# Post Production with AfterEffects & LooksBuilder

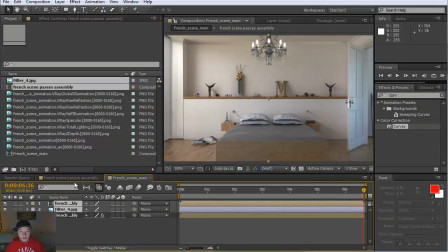[12:40]
I'm gonna add it to my scene right here. Whoops, I don't need that.
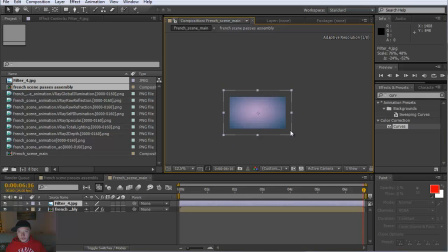[12:47]
I'm gonna zoom out and position my filter to fit my composition.
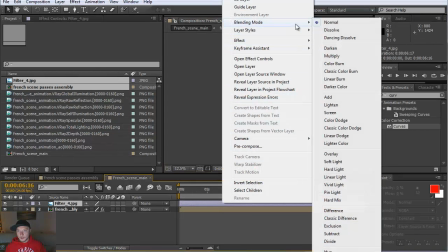[12:57]
You want to go and put it on the soft light mode.
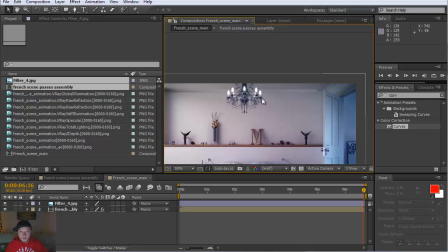[13:04]
And I'm going to zoom and fit my composition
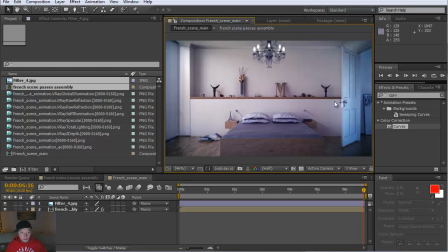[13:11]
to match my screen. All right. So as you see here, this filter is pretty strong and it gives really nice and cool illumination.
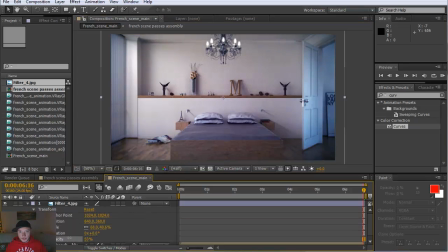[13:20]
So what I'm going to do, I'm just going to lower it opacity here about 50, between something 40 and 50%, 60 would work fine. And then I'm gonna go ahead and duplicate it
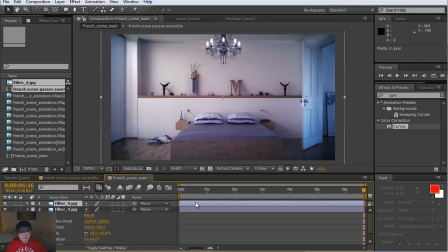[13:37]
and add hue saturation to that layer.
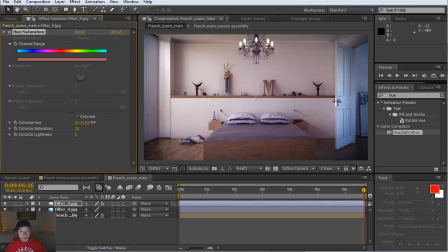[13:44]
Press colorize, and now you can rotate the wheel till you find that perfect position that balance all your colors and makes your image look realistic as possible.
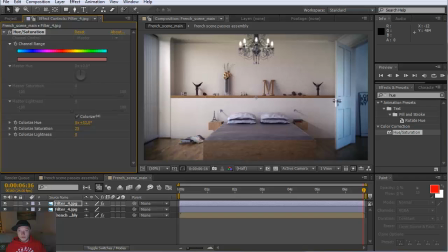[14:02]
Alright, so as you see here, we can give different moods by using this one. But somewhere here, I think it worked really nice. Same stuff here, you can always increase or decrease the opacity just to match a little bit better.
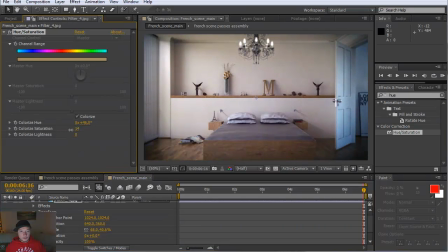[14:22]
And if the saturation is too much, you can always lower the saturation. So somewhere here could work pretty good for my purpose. And I'm getting really nice also
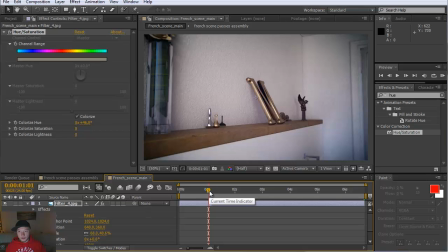[14:41]
vignette and definition to my other objects. So pretty cool, huh?
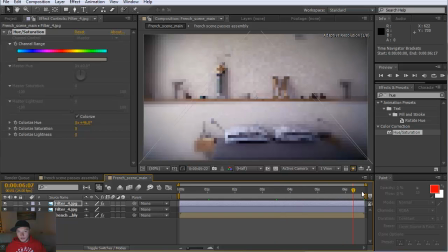[14:49]
Alex Roman technique for making realistic videos like that.
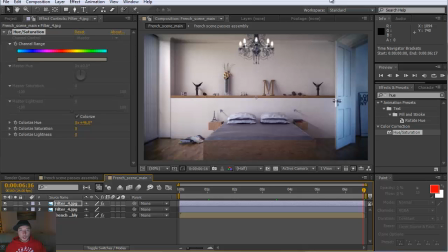[14:56]
All right, so when you're done, I'm pretty much done here. When you're done, you're doing your color correction and adding all the photorealistic aspects.
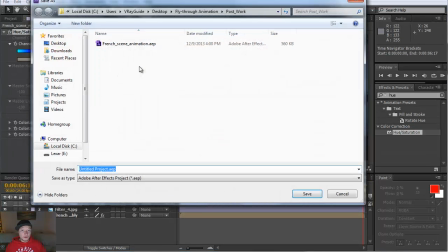[15:06]
You can go ahead and save, of course. First of all, save your stuff, French scene animation. I'm gonna call it 2.
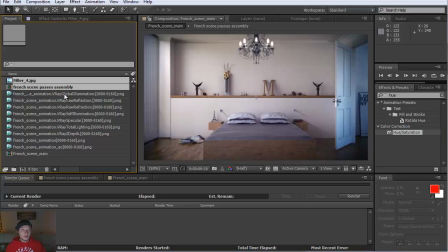[15:16]
and go to your render queue, select your project, which is French Scene Main,
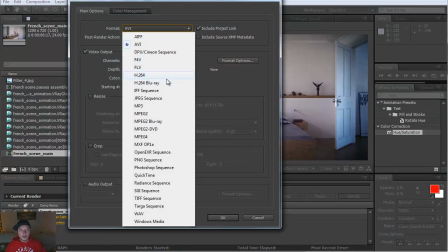[15:26]
drag and drop, select lossless H.264.
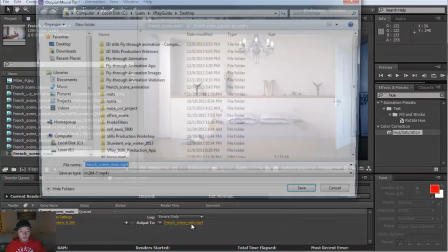[15:35]
This is the format that I'm gonna use. And locate your destination.
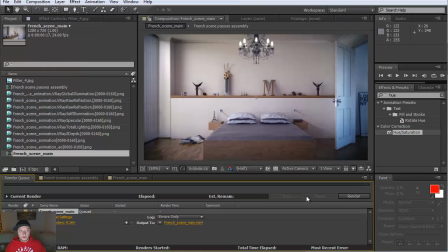[15:41]
I'm gonna put it on my desktop. And when you're done, press render and you'll be able to render out your composition.
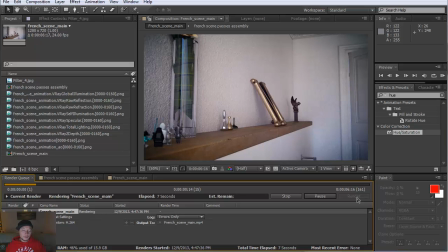[15:52]
As you see here, it renders pretty fast and compared to all the effects that we added, and of course, and compared to 3ds Max,
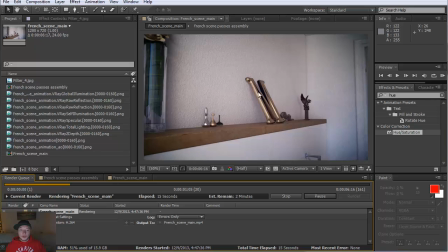[16:02]
which might take a little bit longer. But as our animation being rendered out here, we can see how nice vignetting and kind of cinematic,
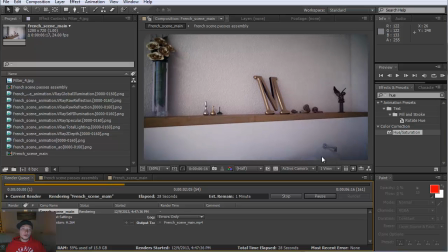[16:14]
bluish, even colorized, we can call it colorized, because it's not only bluish, it's also, we can see purple and magenta.
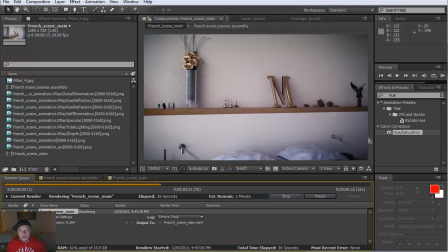[16:22]
This is those nice filters. This is how they kind of work and change the whole aspect of
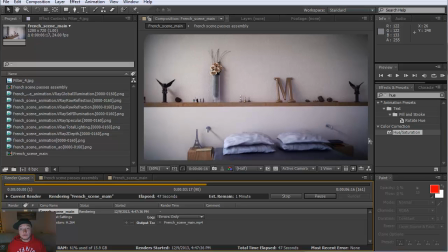[16:32]
rendered sequence. It's, as you see here, it's pretty different from our original sequence that we have rendered out.
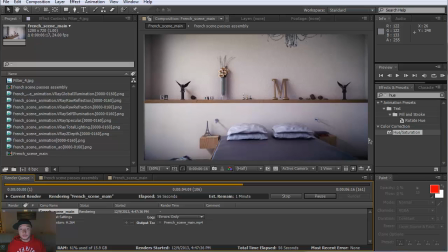[16:42]
And it also brings much more cinematic look.